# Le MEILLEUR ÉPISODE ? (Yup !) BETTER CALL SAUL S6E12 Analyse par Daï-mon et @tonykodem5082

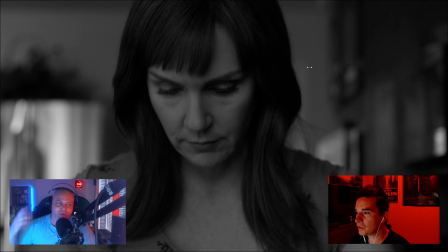227s
c'est une actrice magnifique c'est pour faire plus professionnel d'ailleurs c'est un truc qu'on impose aux femmes effectivement elle est dans la vie d'une américaine moyenne donc elle découpe sa pomme de terre il va y avoir ensuite une histoire de ils vont parler des mayonnaise donc des discussions d'américains moyens quoi elle fait la gueule pendant tout le long quand même
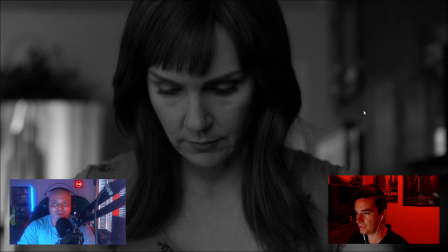246s
oui c'est vrai qu'elle n'a pas l'air très heureuse parce que toi tu me dis finalement on en discute en off tu me disais en fait sa vie elle a l'air pas si nulle que ça
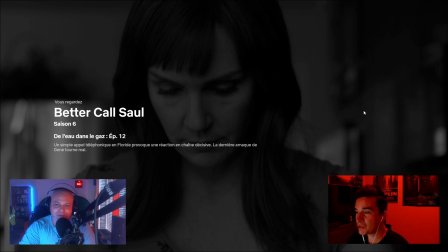253s
elle elle a l'air de mal la vivre elle n'a pas l'air très heureuse après c'est la vie d'un américain moyen d'un français moyen donc
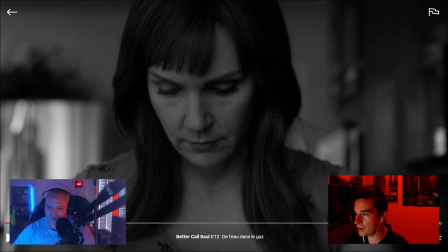261s
c'est vrai que ça change c'est moins divertissant que la vie qu'elle a connue avec Saul Goodman c'est sûr
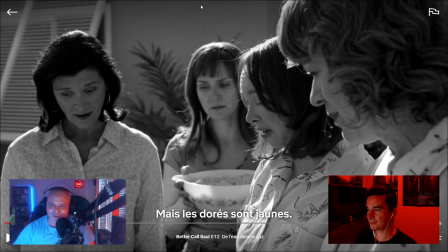267s
effectivement, ici j'imagine que je suis le seul à m'être arrêté sur cette discussion une discussion sur des nuances de couleurs de cupcakes
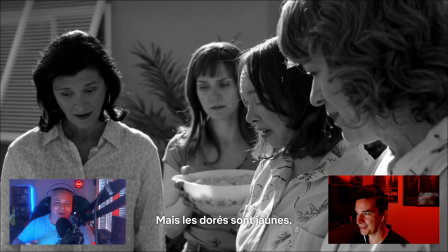275s
en noir et blanc et hors champ donc vraiment on a l'impression que la série tente de troll ses spectateurs Tony est-ce que toi tu t'es arrêté
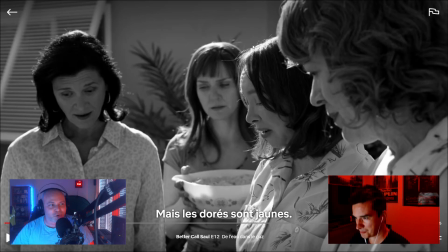282s
sur les cupcakes est-ce qu'ils sont jaunes ou dorés, est-ce qu'ils sont rouges ou grenats, est-ce qu'on a quelque chose à foutre quand c'est en noir et blanc ? Pas forcément, mais c'est vrai que c'est bien vu sur le côté jouer avec les spectateurs, comme c'est en noir et blanc, jouer sur les couleurs des cupcakes, le truc est assez paradoxal,
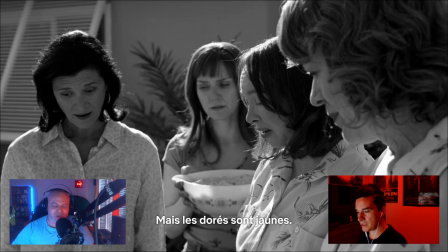298s
donc c'est un petit clin d'œil, de Vince Gilligan, c'est lui qui, on ne l'a pas précisé, c'est lui qui réalise l'épisode et qui l'écrit, donc forcément il y aura un peu d'humour et un peu de décalage.
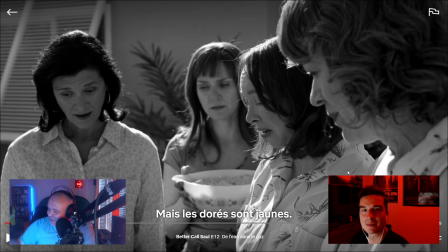307s
Et c'est son bébé, oui, effectivement. Et nous, on essaie de vous apporter un petit peu de couleur avec les lumières de nos éclairages respectifs.
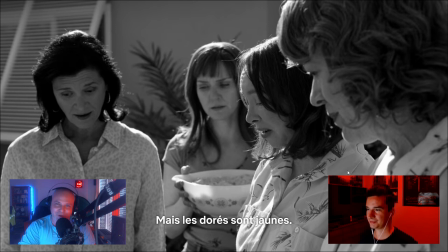313s
J'espère que vous appréciez. Mettez un like si vous appréciez. Autre plan, juste après, sur lequel je voulais m'arrêter.
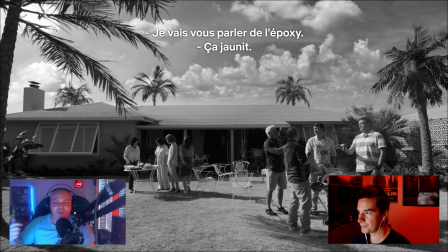319s
Alors, on a les femmes d'un côté, les hommes autour du barbecue, évidemment,
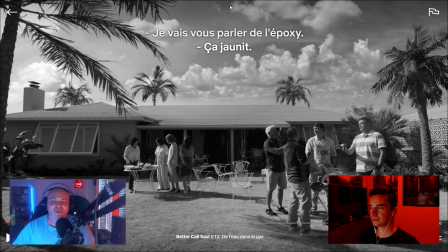323s
qui ont une discussion plus ou moins similaire aux femmes, d'ailleurs, en fait, sauf qu'eux discutent le bricolage plutôt que cuisine. alors je ne ferai pas de van sur la place de la femme est ce que c'est
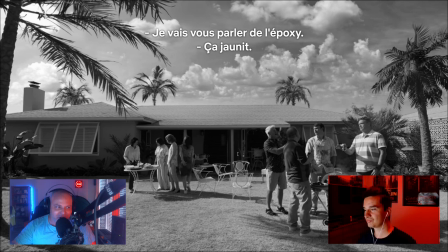331s
autour du barbecue ou pas il ya vraiment l'image je l'aime beaucoup avec le tiers supérieur qui est consacré au ciel les nuages ont vraiment quelque chose encore une fois c'est le noir et blanc qui vient le magnifier le cadre est justement encadré par des arbres par des palmiers c'est
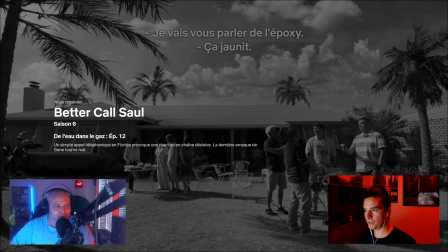346s
la floride on a oublié de préciser qu'elle est partie là bas c'est ça exactement jean étant au canada et kim est en est ce que tu le
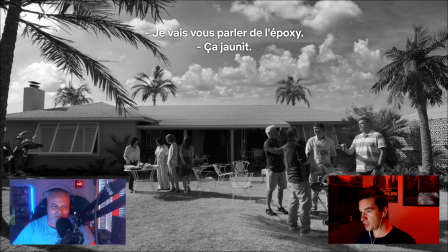354s
trouves chiant ce barbecue est ce que tu aimerais y être bas je très modestement j'y apporterai un petit peu plus de ma bonne
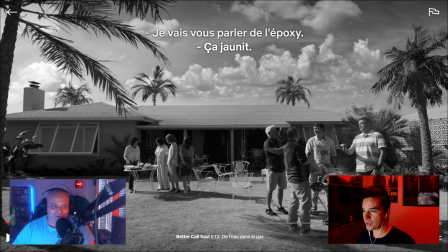361s
humeur et un petit peu plus de folie mais bon comme on disait tout à l'heure c'est une vie classique d'une américaine moyenne dans une
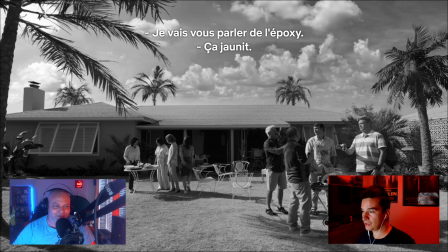369s
famille classique ça a son charme tous les mecs ils ont tous une canette de bière je sais pas si les femmes elles ont tout un verre de vin comme dans toutes les séries mais mais voilà en tout cas je vois ça me rappelle ça me rappelle des repas de famille aussi où c'était pareil les femmes d'un côté, les hommes de l'autre. Et il y a des repas de famille très sexistes quand même. Alors je voulais m'arrêter Tony quand même sur la tristesse d'un homme, la tristesse du mec qui baise Kim en poussant mollement un yop yop de temps en temps. Il faut que je vous le fasse écouter, c'est juste magique.
Yop ! Yop ! Yop ! Yop !
Je trouve ça tellement triste, pas toi Tony !
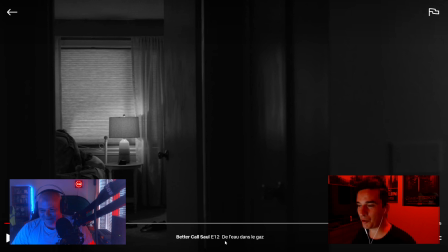407s
Bah oui oui, ça m'a beaucoup fait rigoler. Là on retrouve tout l'humour de Vince Gilligan et c'est vrai que ça fait très, bon, je fais mon boulot d'homme, il est carrément sur elle et c'est lui qui est sur le dessus en mode missionnaire